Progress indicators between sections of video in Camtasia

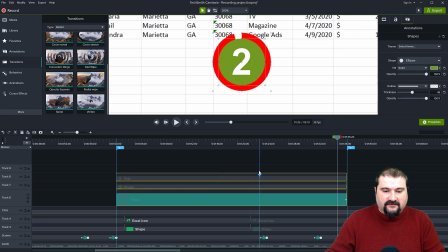746s
So that's why we do this. We select everything, these three objects, and group them like that. Control G to group. So now I have one group that has group 1.
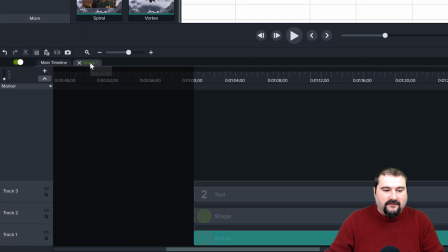758s
You can double click on it to go inside, and you can double click the header of the group to call it 2. Right? So that's number 2. If we close this, we can see 2 right here.
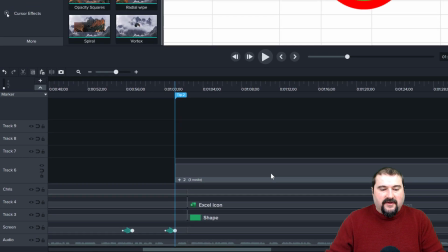769s
So now I can actually make copies of this. So I'm going to zoom out.
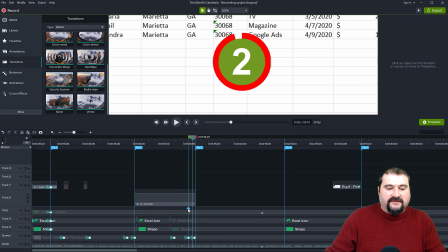773s
And this is the reason I said it's advisable to create this on the shortest interval, because look at this.
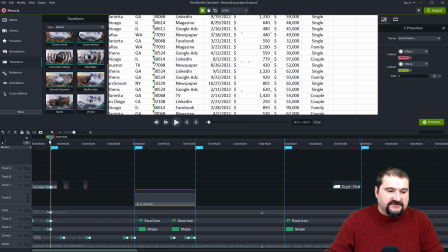783s
If I go Control C and I go to the start of the first tip, Control V, paste it right here.
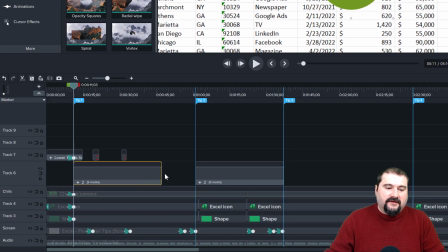791s
The only thing you have to do now is expand the group to fill your interval,
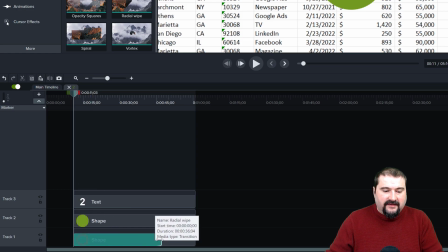799s
open the group, and then expand this transition to the end right there. So now you have changed the transition to last longer for this section you're on. Double click the header here and call it 1 and close it.
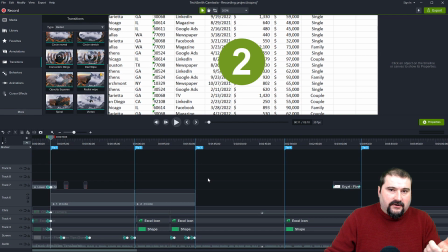815s
But of course, the number that I have on it is 2. So that's not correct. So instead of actually having to go inside of that group and changing the number that you see on the screen, here's another thing.
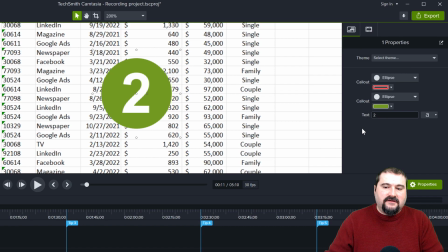828s
On the right side here, you see these properties. You may have seen these before. They are called quick properties. In Camtasia 2021, you have the properties available here that are inside of a group.
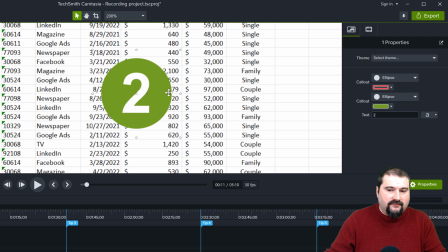842s
You have them all available here to change. You can even change the background of the number. You can change the font right here, and you can change the number. So obviously this one is number 1. So I'm just going to select this and call it number 1, enter.
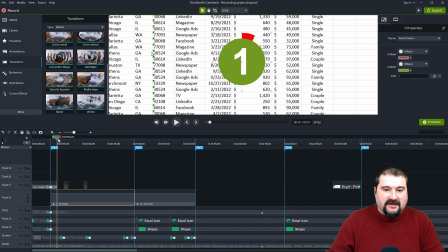856s
So there you go. So now my progress indicator is going around just like this.
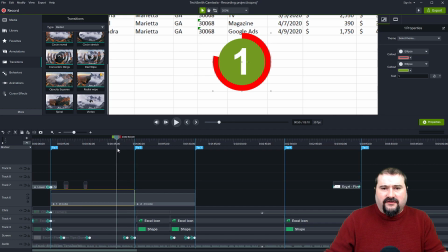861s
To take this a step further though, before I make the other copies, what I want to do is I want to make this kind of stand out from the background. So if I have sort of a moving background or some very much activity in the background, I want these to kind of stand out.
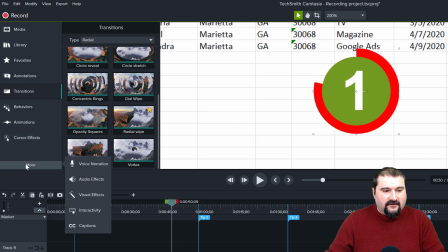878s
So what you can do is actually you go to the visual effects. On the left there, you visual effects, and you can add a drop shadow to it.
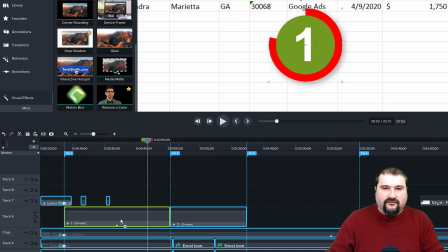886s
But you add the drop shadow to the group itself. You know, just there you go.
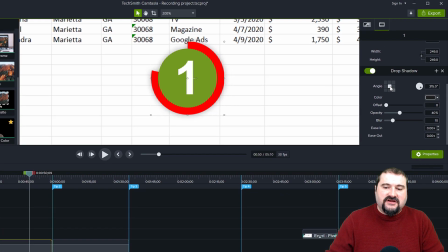891s
So drop shadow, and now the things stay. So you can actually change the placement of the drop shadow. I like to put it in the middle, and I like to make it sort of darker and maybe make it more blurry, whatever, you know, your choice.
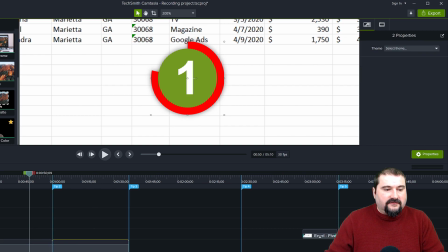907s
And then just apply it to this one as well. Drop shadow down there.
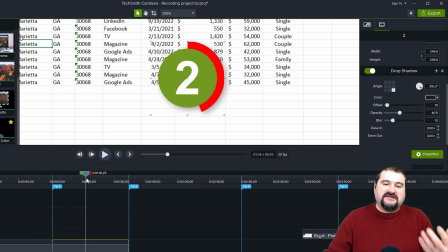912s
So number 2. So you can see there's a bit of a, you know, it just stands up off the page.
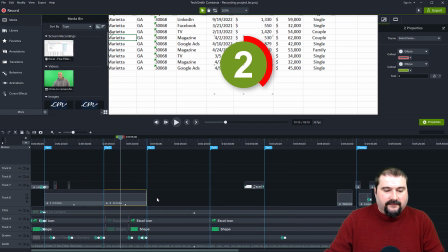917s
So now let me do number 3. I'm going to Control C to copy this and paste it. But before I do that, I just actually want to do another thing. I want to zoom out and move this thing to where it needs to be.
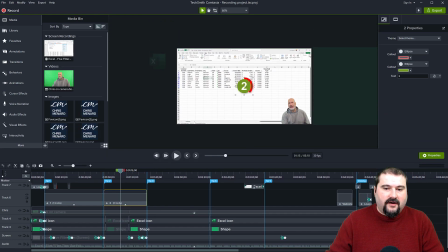929s
So where I want to have it is on the top right corner of the screen.
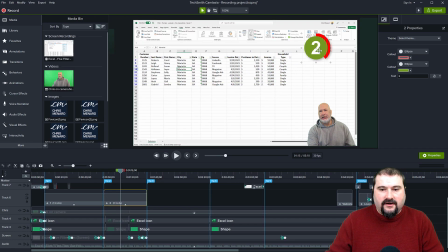934s
So if I zoom in here and I move this one there to the top right and go to the number 1,
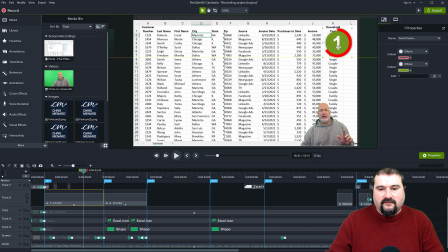940s
because I want to have them moved in place before I actually change anymore.
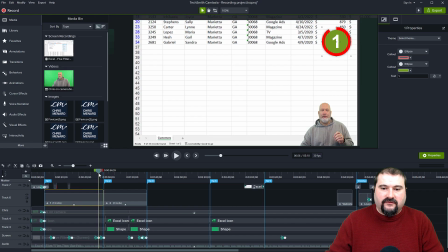945s
I want the transition to happen very smoothly and have them not sort of jump around, change size or placement from one point to another. I don't want to be that distracting. So there you go. Number 2 is in the corner, and now let's do number 3.
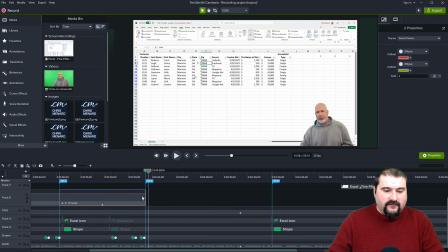960s
So very quickly, just Control C on this one, zoom in if you need to, and go to the start of your marker. Markers are very nice and they snap to the playhead. So if you're finding it hard to kind of match the location,
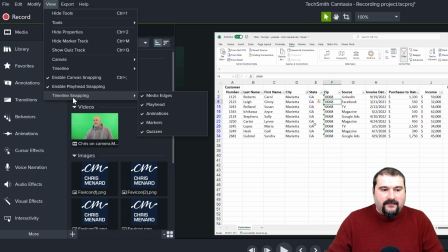974s
you can go to the view menu and you can go to timeline snapping and enable playhead snapping and markers. So the media edges as well, you can turn that on.
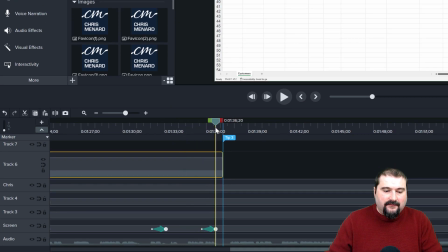986s
I always have these on all the time, and it helps to kind of snap into place at exact locations when you need it to.